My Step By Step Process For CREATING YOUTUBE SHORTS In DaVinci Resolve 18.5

The only thing is, is if you have all this B-roll sitting over here, you need to move it.
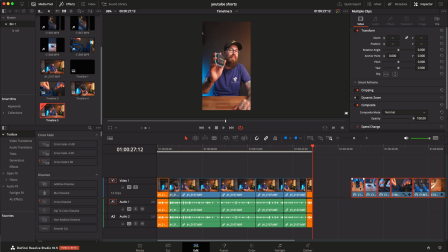[7:26]
You can either copy it, delete it, and then paste it when you're done. Or I like to just bring it above it, shut that top layer off, and then you can play it through. I'm gonna mute that so you don't have to listen to me. You can see that it is playing it.
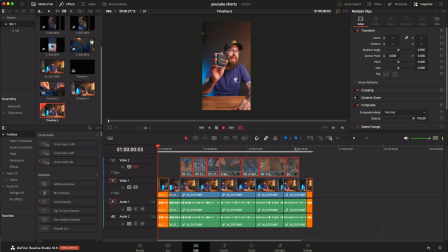[7:40]
It'll get to the very end, which I'm gonna go ahead and skip to, and then it's gonna loop back around and start flawlessly I gotta say up front I would not stress an insane amount on making videos that are loopable because half the time people don't really care half the time maybe they're
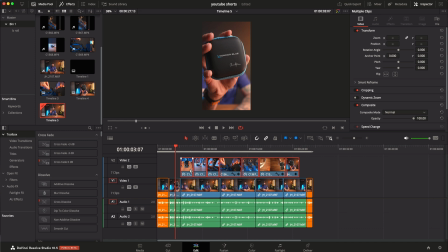[7:56]
not even sticking around to the end of the video so that looks good I'm happy with everything here I've got all this b-roll I just basically shot of me picking up the object just some of the products sitting there I've got me attaching it to my camera and then I've got me
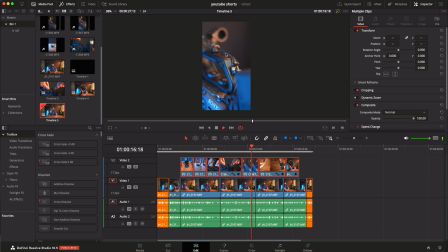[8:14]
putting the cable in turning it sideways as well as just a shot of it in there looking nice and tidy and then I've got like an unboxing style video and then I've got me holding it up right here again because I think it looks a little bit better than that one right there
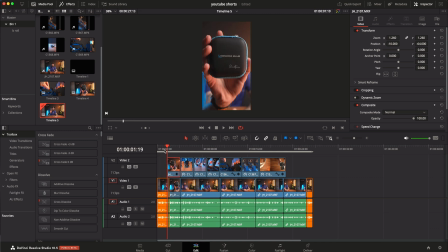[8:30]
so I could always just set this one here if I want to cut this faster which I think it does look better cutting it faster so what I'm gonna do is I'm actually gonna move this stuff down real quick we are going to kind of chronologically go in order for this one specifically
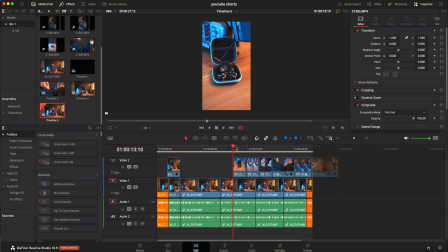[8:47]
so I don't think it makes sense having the product open when I haven't even
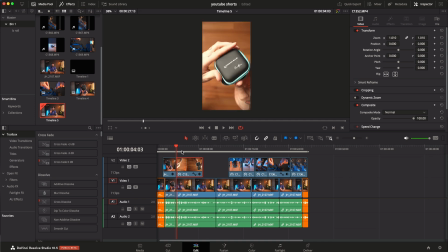[8:51]
showed like me opening it so I'm going to have it be we show the product and then immediately cut to me opening the product now I mentioned it earlier I sometimes do a top-down shot that's this one right here if I reset that all together it is
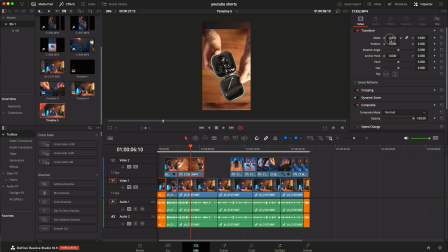[9:10]
actually a lot smaller of a shot that is the actual size of the shot it is a 16 by 9 i had my camera set up already ready to go to shoot some other unboxing stuff i knew that i was going to be doing this so i just kept it wide enough in 4k and i could punch in don't recommend doing that always but you can get away with doing it so i just zoomed in
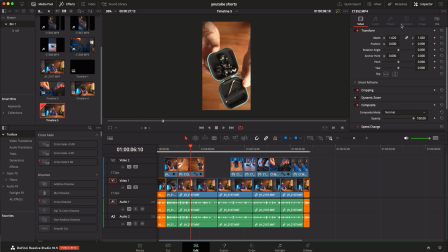[9:34]
centered it up i knew that's pretty good and then again under transform inside the inspector i flipped it flipped it again so that's actually the view that i was seeing so now it looks a lot better you would never know that that wasn't just a 9 by
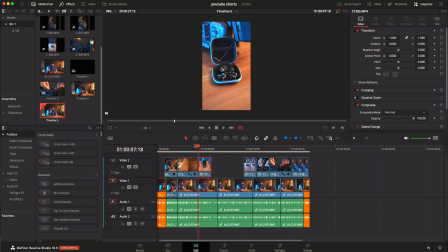[9:50]
16 shot i am going to go ahead and immediately bump this into it faster so we open it up then we see the product sitting there and then i want to go ahead and show me picking up the product and then we're gonna go ahead and have me attaching
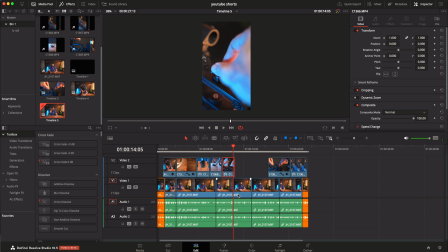[10:07]
it again I'm not playing the audio but I know what I said here I'm basically talking about the product how you attach it how you hook the cables up how they're durable so I want to keep that chronological order going so I am attaching it then I'm putting the cable on turning it sideways
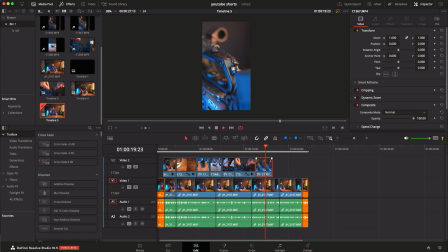[10:23]
and then I'm gonna be showing that the product is sitting looking all nice and tidy it really is just fine tuning it. That is completely up to you. And please don't follow my thing exactly to the T, but that's pretty much it.
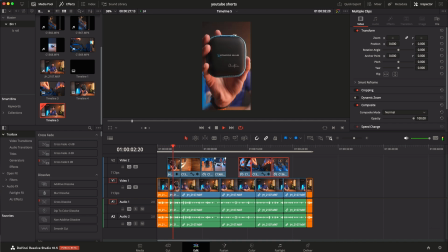[10:39]
It's really straightforward. You're just cutting it a nine by 16. That's all it is. I do it the same as I do any other product video, but I'm just doing it in order or depending on what I'm talking about.
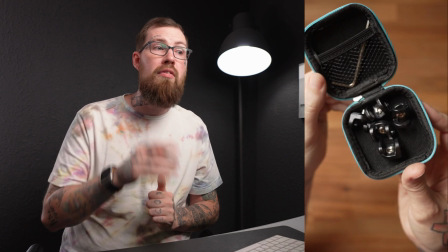[10:51]
Maybe I don't even want to show unboxing. Maybe I'm just talking about how this product changed my life with this one thing.
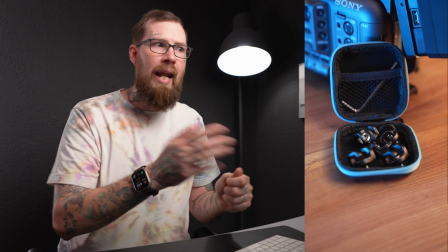[10:57]
And all I need to show was me using the product and how it changed. At that point, I don't really think you need an unboxing.
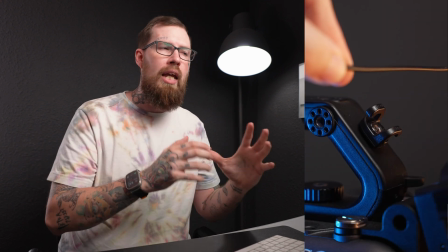[11:03]
You don't really need a lot of beauty B-roll shots. It just fit good for this style of video. Either way, I hope you got something good out of this video and learned something new. You're amazing. I'm Darren Giant. I'll see you next time. Peace!